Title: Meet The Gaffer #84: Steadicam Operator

Hi, my name is Nick Schweder. Welcome to a new episode of Meet the Gaffer, except this time you're talking to a Steadicam operator.
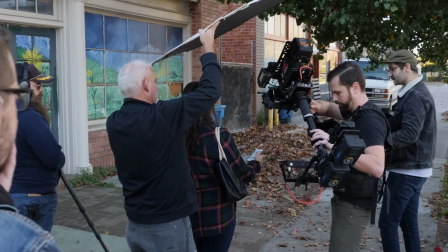So just to get a little bit of an idea about me, I was at San Francisco State for cinema.
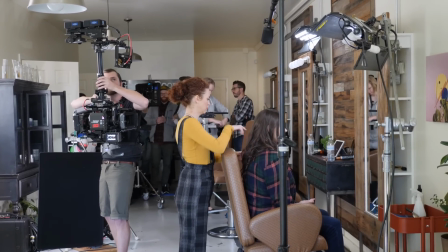When I graduated, I went freelance and worked my way through the camera department.
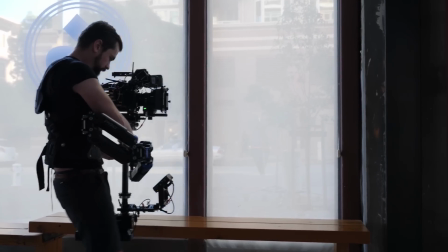Decided at some point that I needed to be less of an AC and more of an operator.
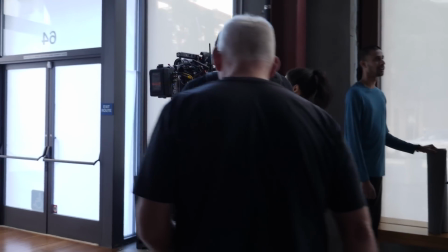So making the transition from a camera assistant to a Steadicam operator is quite a change.
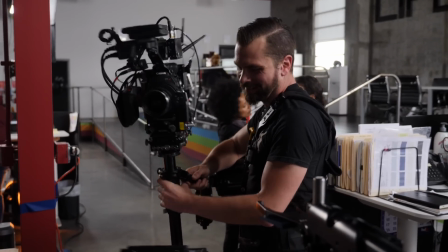There's a lot of equipment to buy, it's a steep learning curve,
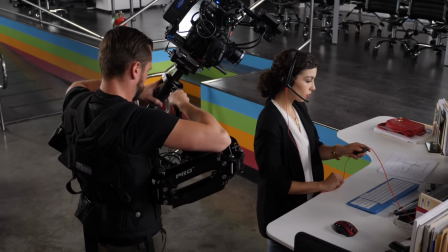but at some point you realize you've just got to take that leap and there are ways to transition that were a little easier if you get smaller rigs that can hold less weight,
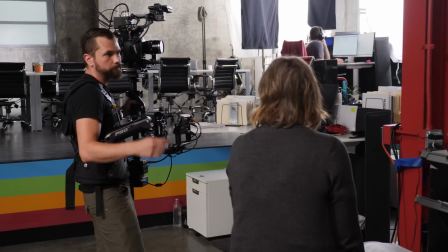maybe a little less of the bells and whistles. I decided through my years of ACing to basically go all in with the savings that I had because I knew I wanted it so bad that I didn't want to have to buy a rig that would restrict me and I had the means but that doesn't necessarily have to be the case.
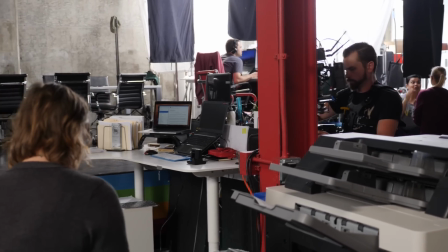Typically jobs will have a couple of standard things that are expected of a Steadicam operator.
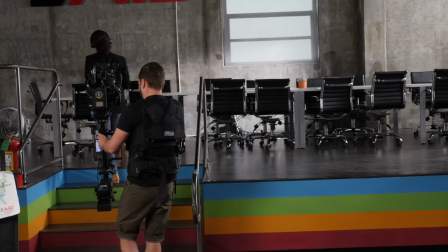One is the typical walk-and-talk.
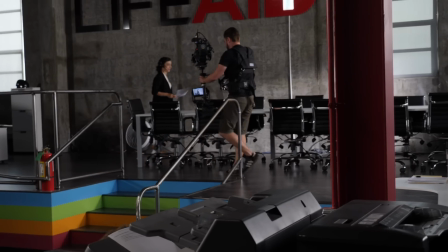So, a big skill to learn is just being able to walk
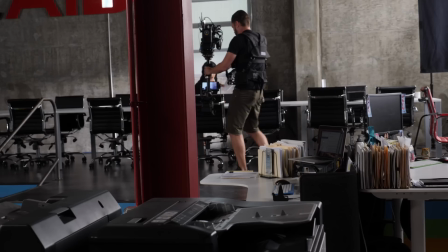and keep your subject in a certain part of the frame, not letting your horizons waver too much.
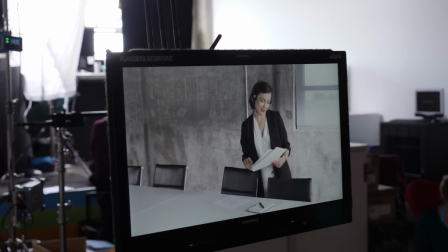Nobody likes to feel like they're on a boat, whether that's walking forwards or walking in what's called the Don Juan,
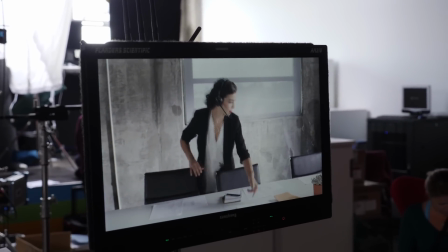which is where you're walking forwards but the camera is turned backwards, which is a very, that's a particular skill that takes a lot of practice.
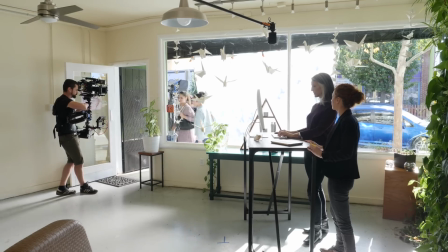A lot of people instead walk backwards and they will typically have a spotter, whether it's, you know, the key grip or somebody on set to just make sure they're not walking backwards in anything and getting hurt so a walk and talk is really an important one to try to study right off the
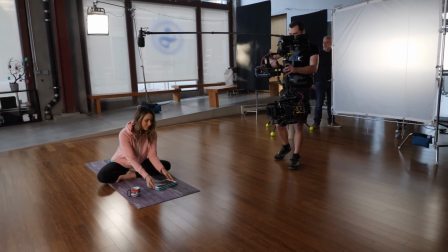bat and another move that people typically like is the
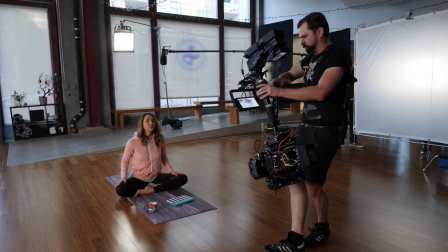rounder around a subject whether it's 180 degree to reveal maybe from behind them to in front of them
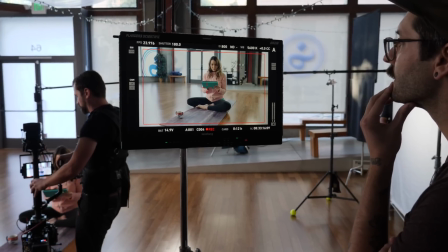or sometimes a 360 degree shot just to get an idea of
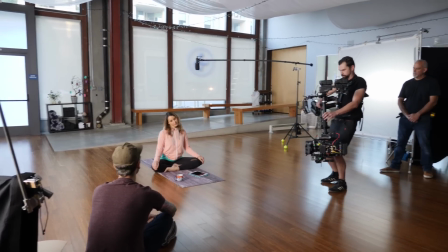the space the subject is in so a big move is following a subject through a doorway it's a way to make a more dynamic shot moving
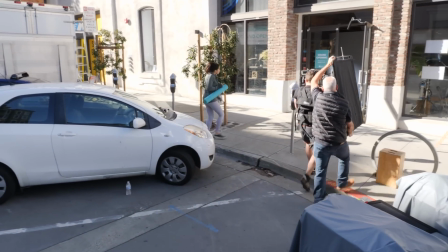into a scene from another space without having to worry about seeing track without
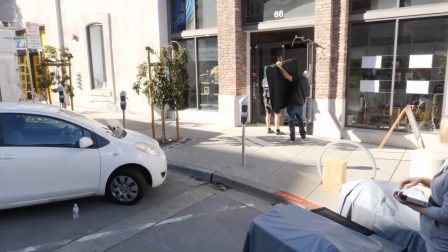having to worry about maybe not fitting through the door it's another that's that's
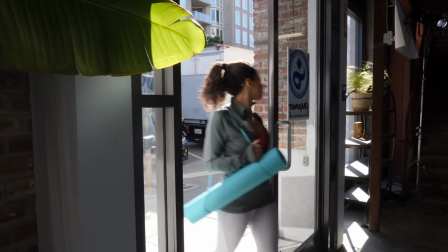another great camera move to practice because in ways you have to find a
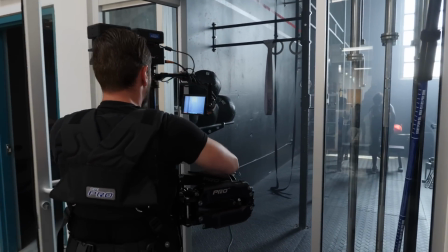way to skinny yourself up to a door without you know a steadicam arm is gonna bump a doorway if you don't understand the space around you. So let's talk about the rig I have. I have GPI Pro's CineLive package. This comes with the CineLive sled and the Titan arm which holds packages that range between 13 and 70 pounds depending on how I swap out their spring canisters in each of these chambers.